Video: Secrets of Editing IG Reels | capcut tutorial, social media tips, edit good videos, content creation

Oh hey, you're just in time. I was just about to edit some content, and that made me think, maybe we could do it together.
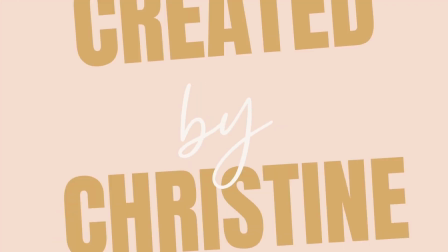Hello, I'm the Christine and created by Christine. I design stickers and stationery for my online stationery boutique, and I share a lot of tips and tricks and tutorials and just the day in the life of an average girl. What makes my business experience unique is that I'm also a full-time classroom teacher. So between teaching and running Created by Christine, I am certainly very busy, but I understand that social media is a huge part of running a business, especially in these days where social media marketing is everything. You can see how I edit, what app I edit on. I'll talk you through my thinking processes when I'm creating my Instagram reel. And yeah, you might be thinking like, is it really that big of a deal of like 15 to 30 seconds? No, it's not that big of a deal, but at the same time, it is finished pieces going out into the world. So in that way, yes, I do care about it. Okay, we're gonna be making some content for these cutie little candygram goodie bags. And I guess before we get started, we need a little fuel. So I'm gonna do this Kit Kat raspberry cream. And I hope that you get either inspired or learn a little bit about content creation. It can be fun, but it can also be, you know, but anyway, let's get started. Now that everything is uploaded, it's all 17 clips. You can see that it's 17 minutes and 32 seconds, which is insane. And it's definitely not gonna be the final, but let me bring you a little closer here.
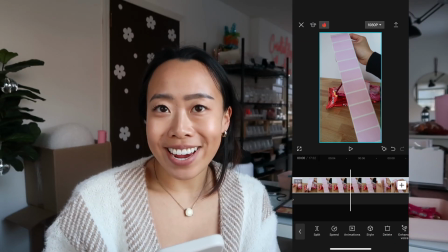107s
This video is to show that you can make custom labels for Valentine's Day, like for your candygrams or your goodie bags.
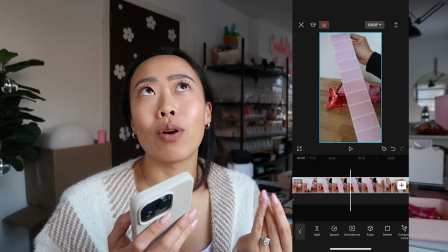113s
And I kind of want to show like the behind the scenes of how I made it. So I want to give the full picture, but at the same time, like, you know, not that much.
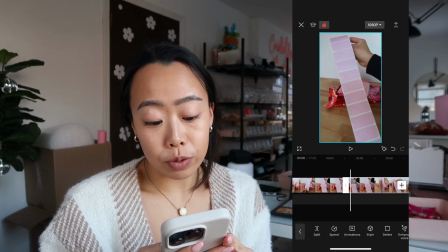122s
So first I'm using the split tool, which is on the bottom left.
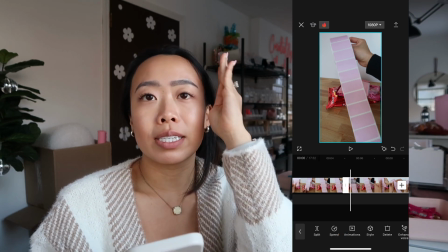128s
And it's like the two brackets that are facing away from each other. So by splitting it, I'm basically cutting the video clip.
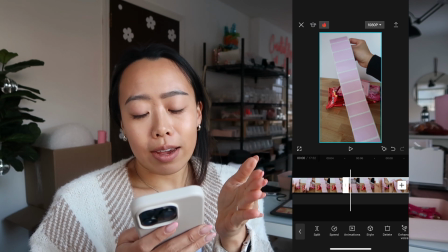138s
And
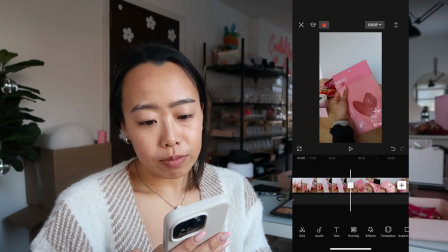142s
whatever I don't need, I'm just gonna delete. No point in keeping it. I like that it's, yeah, I like that part.
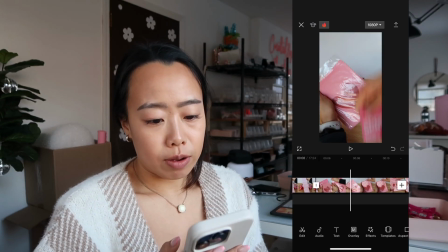153s
Okay.
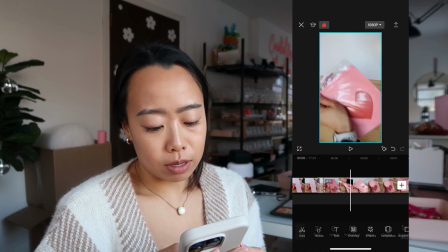156s
So I like that I'm like ripping off the thingamajig.
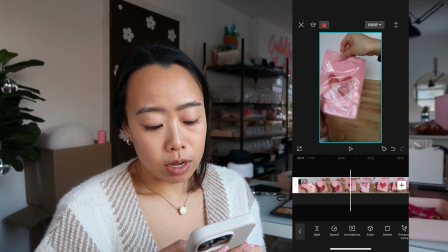164s
And okay, so I like this part that I'm taking it out. So I'm gonna split it again, and then the part in the middle that I don't want, I'm just gonna throw it out.
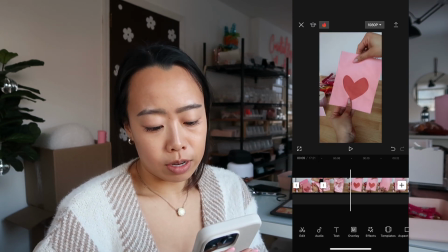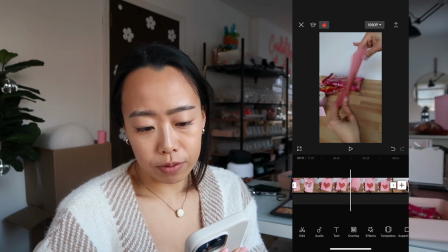177s
I'm just showing it off a little bit.
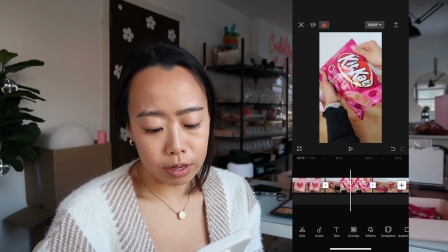182s
Split delete. Now, what is this?
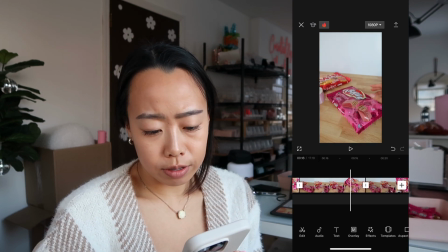187s
Okay, so I'm now introducing the candies. Okay.
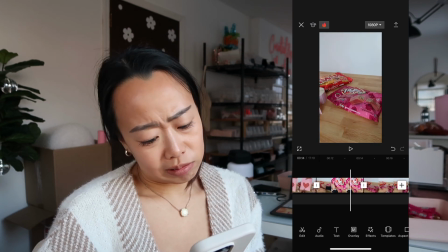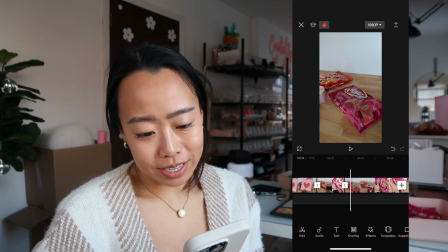199s
All right, so I like this. This is unnecessary, delete. I'm trying to open it and I can't.
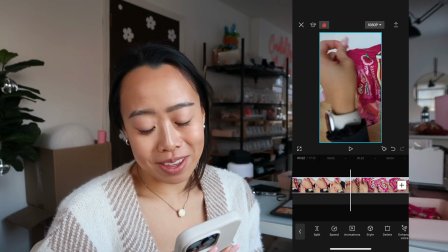206s
That's the funny part. So I think I leave and I go get scissors.
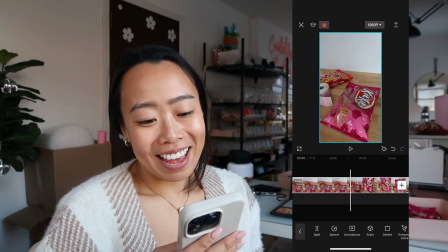211s
That's what's happening here. And
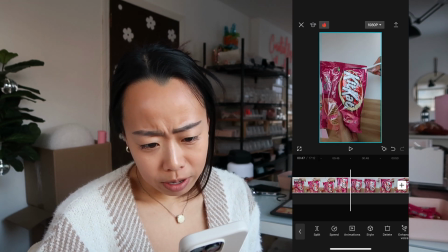219s
okay, so I have my scissors. All right, I wanna get the part where I'm cutting because it probably has like some good ASMR or something like that.
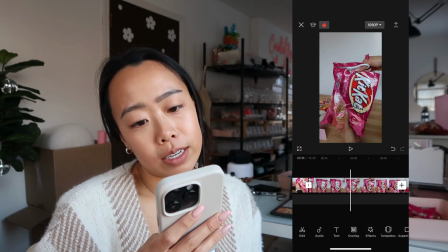225s
Split, delete the first part, keep the second. We're gonna have to speed that up because that's boring.
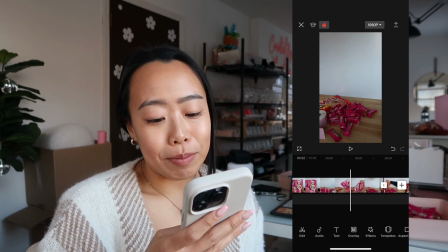230s
Then, still with me, delete this part. That's not active engagement.
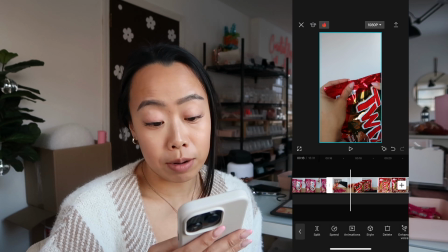237s
Delete. So we got the clipping, cutting part, and same thing here.
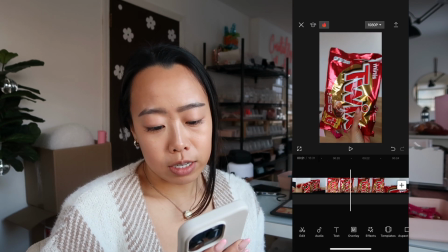243s
We're just gonna go right to the part where I cut and split, delete.